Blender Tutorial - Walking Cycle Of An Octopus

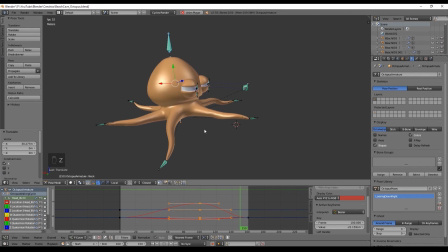Something like this will do the job, and even more if you want. Now that we have the movement of the head done, let's move on to the tentacles.
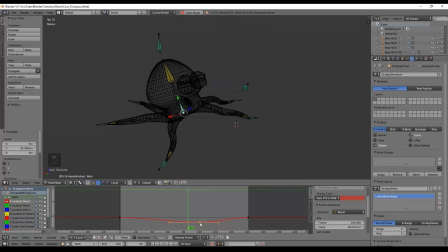And a good thing about this is that it can be a bit random, a bit aleatory. But the idea of the tentacles is that when the head goes back,
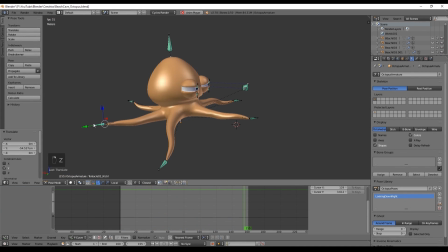the tentacles have to go forward, so he can have strength enough to move his body in front.
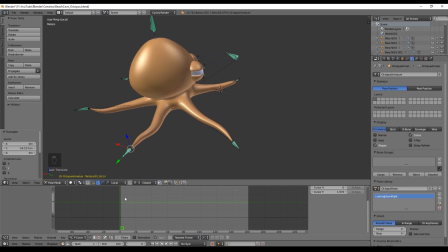But not every tentacle does this. Some of them don't go forward, they just kinda do another contraction. But let's see how this works. So select this tentacle and set the keyframe in 0, and around here let's move it forward to something like this.
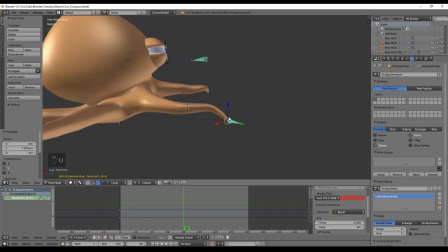And keyframe the location. If we press Alt A, we can see the result.
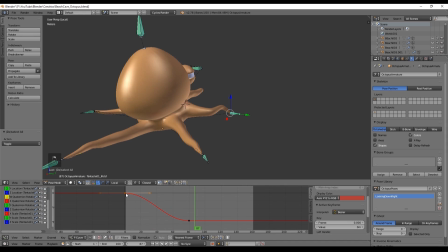Now, like we did before, duplicate with shift D the first keyframe to the end.
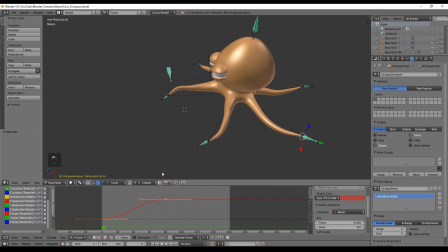And let's do again the same process for this tentacle. Keyframe the location in 0. And around the frame 80, just move it to somewhere like this and keyframe the location.
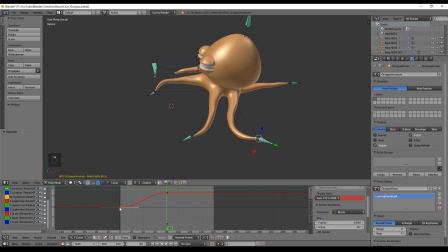And finally duplicate the first frame to the end of the animation.
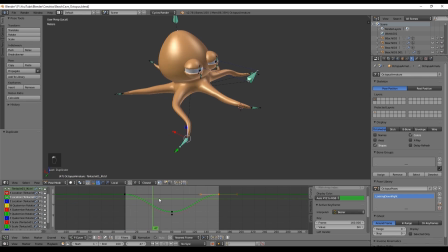Now let's go back to our first tentacle, and the trick around here is to pick these antlers and move them like this. And this means that it will slowly move the tentacle forward,
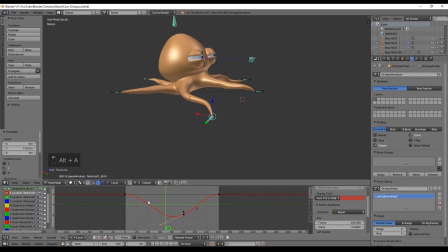but then it moves a bit quicker when it goes backwards, and that will give the sensation of effort.
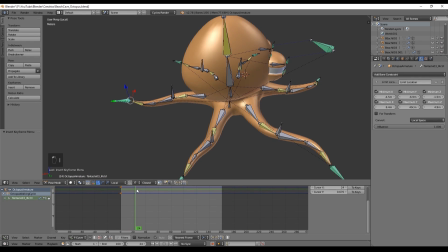For this tentacle in the back, we are going to create small contraction and make it look like it's also using the tentacle to move forward. Create a keyframe in 0, and in the frame 80 we can move it to a position where it will contract a little bit and keyframe it.
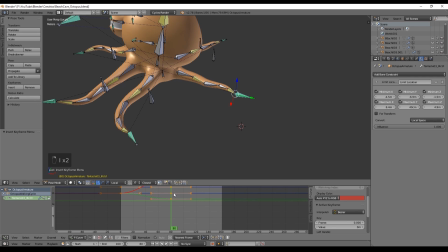We just need to duplicate the first key to the end
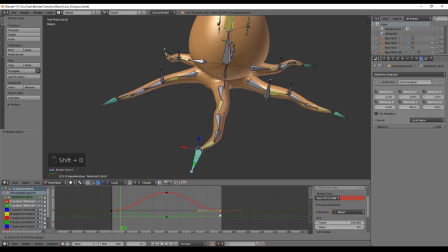and maybe do the same thing we did with the Bezier curves in the last tentacle. And now we are closer to get an overall feeling of what is going on.
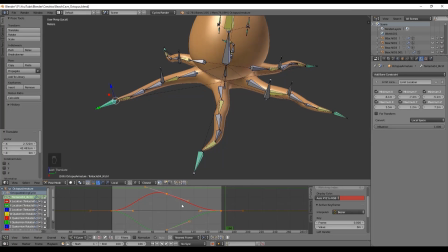We just need to do the same thing for this tentacle and move these keyframes to the number 100.
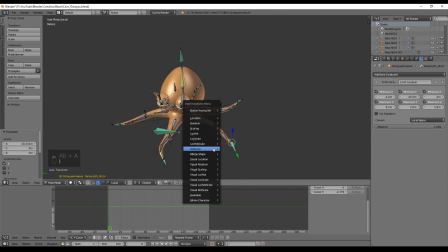For this bone, repeat the same process by inserting a keyframe in the frame 0,
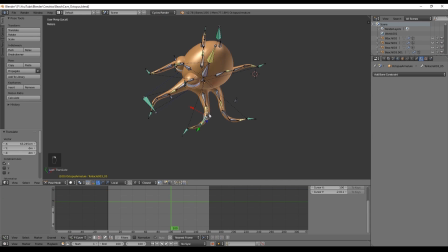and the main difference is that I make sure that the tentacle doesn't go too much down by controlling this bone here.
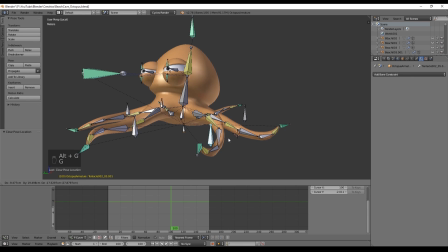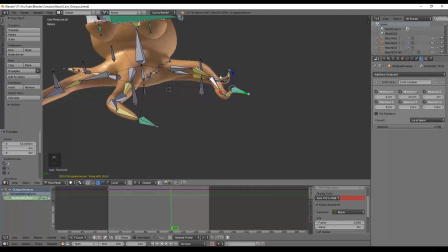After controlling the height of this bone, we can keyframe it to the frame 100 around this position.
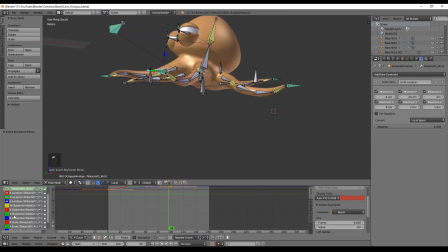Duplicate the first frame like we used to do to the hand.
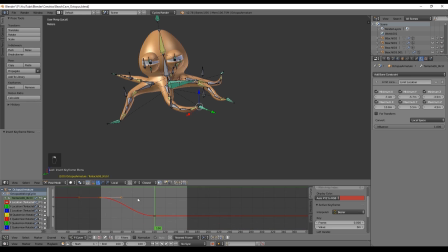And you basically have to do a similar process for any tentacle that's left.
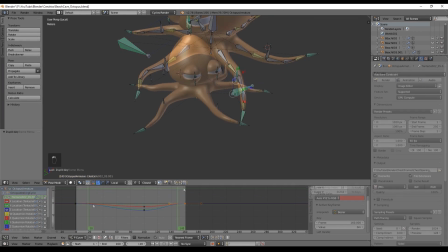For the eyes, we make a simple movement like this. The octopus will basically look a little bit to the side, since it doesn't look only forward.
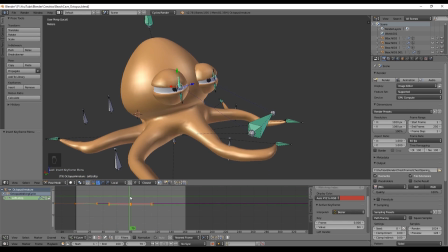And you can also make his eyes close a little bit like this, and that's it for the eyes.
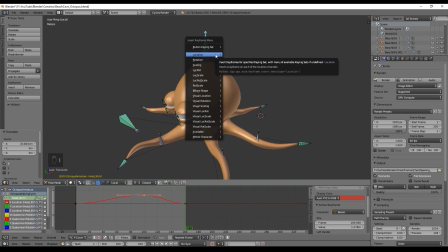Now, as you may have noticed, if your animation is something between 160 frames or even 200 frames,
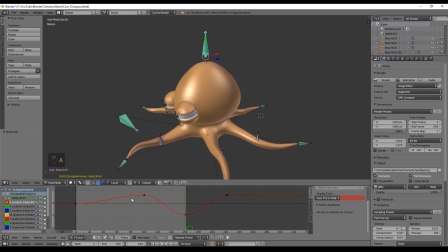it's a bit repetitive, it's a bit small, and we can easily break that repetitiveness by duplicating the amount of frames in the timeline, making our walking cycle twice as long.